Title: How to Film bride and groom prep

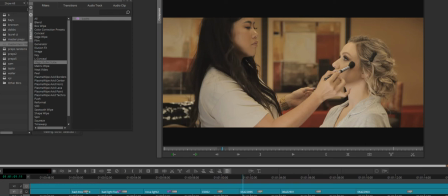So what we did, I befriended the girl at the desk, at the lobby, and I told her the kitchen area where people have their breakfast in the morning at the hotel is absolutely beautiful with light.
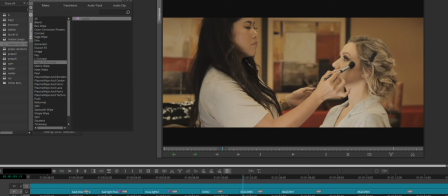Would you care if I brought the bride here? And she said, you know, whatever you need to do.
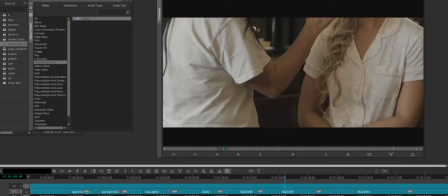And now this is our bride.
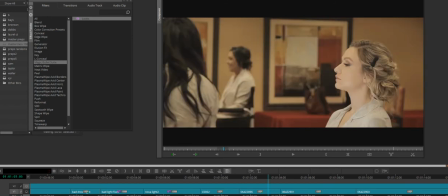So we would go from nasty orange to natural, pretty, glam, whatever you want to call it.
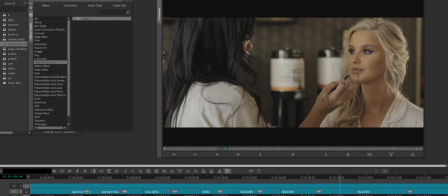I've got a torchlight behind her as well because I want her to kind of pop from the background even more. And so you can create that with adding a little bit of backlight. Absolutely gorgeous.
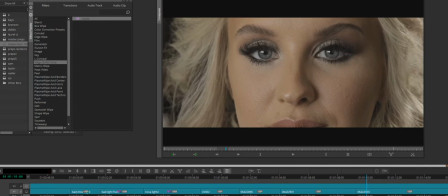Look at the catch lights in her eyes. And then I think I got the same shot again, a little bit wider back.
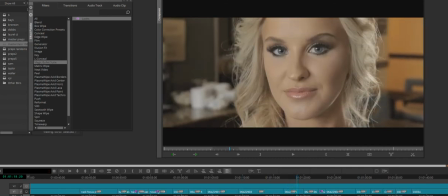Yeah. I mean, perfect. There is some orange spill in the back, but I'm okay with it because it's not really affecting our bride. And this was with the 1DC on a 50. And you already know what I'm going to do.
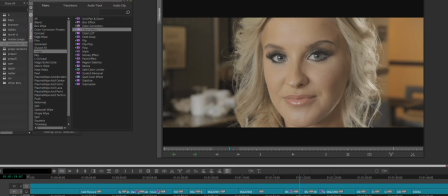I'm going to crush the blacks by 10.
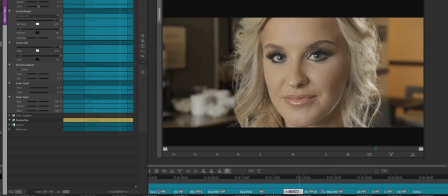Not by 41. And then I'm going to add, we'll say, 20 saturation.
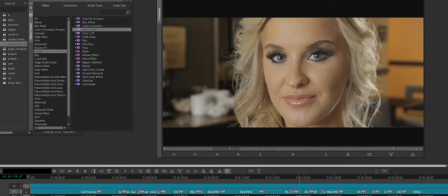Boom. Good to go. So we went from this
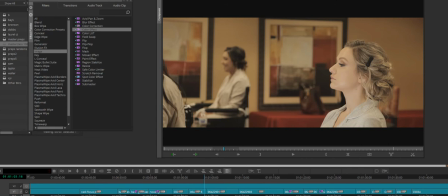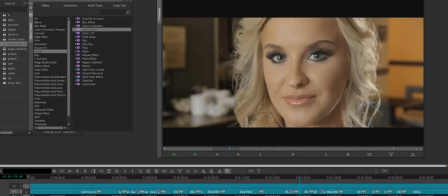just crazy.
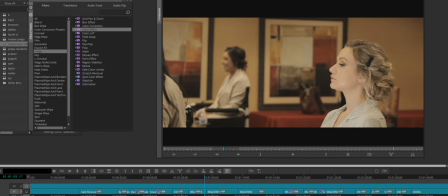So you never want to be in a mixed light situation. You always want to use natural light.
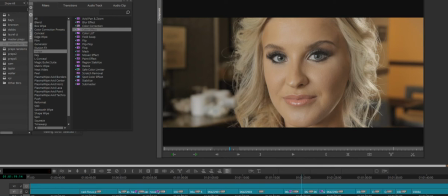Now you might ask, well, Brett, you're backlighting. I am, but I'm putting the backlight to 5600, which matches the color temperature of the sun. So although this is artificial light, it's still matching the sunlight.
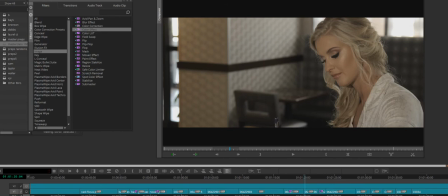So you can get away with it. Same exact bride, same exact setup, just complete, looks like a completely different room. All that I did was I turned her around and I said, go ahead and write your letter. And I've got a torchlight lighting her, because if I didn't have that torchlight, she would be pretty underexposed.
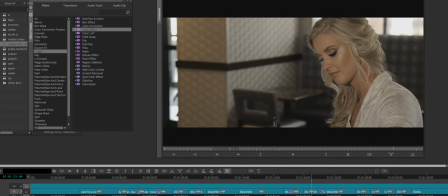And then these lights back here, these windows would be even brighter. And so I always expose for my background first, and then I bring my couple in. And so what I mean by that is I remember setting the camera thinking, I don't want these windows to be so, so bright.
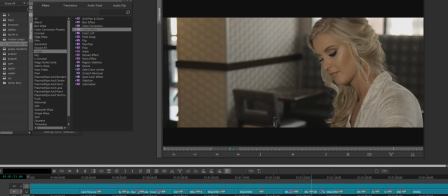And I made it so you can still see some detail back here. And then so when we brought the bride into this area to write her letter, I had to now add light to her to compensate for darkening that background.
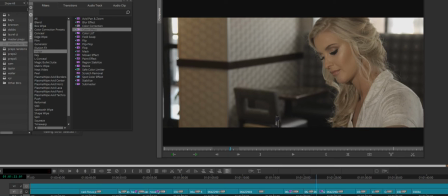Hopefully that makes sense. Composition still, right one third, a lot of lead room on the left.
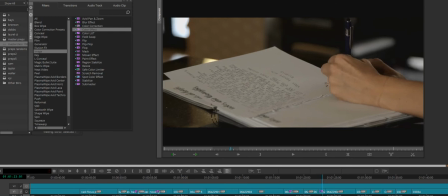Same angle, now I'm just on the hands, and we're good to go.
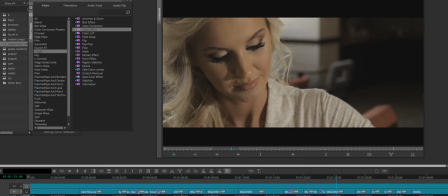And you see this little shadow here? This is what we want. And this is caused because I have a torchlight to the left.
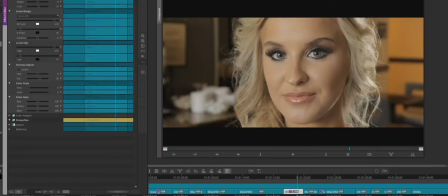And I'll throw a grade on, and then there you go.
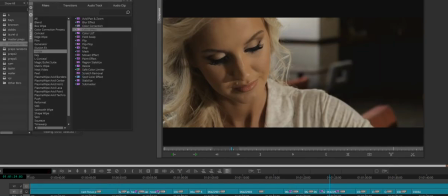That is a Very nice, clean image. And, okay, you see how she kind of smirks here?
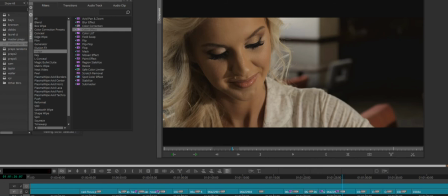I gotta say, I always try to just tell them to maybe, I don't know, I always want to have a little bit of emotion when they are writing their letter.
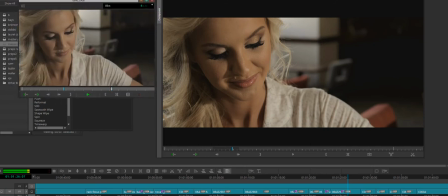And they just give us kind of a little grin, a little smile.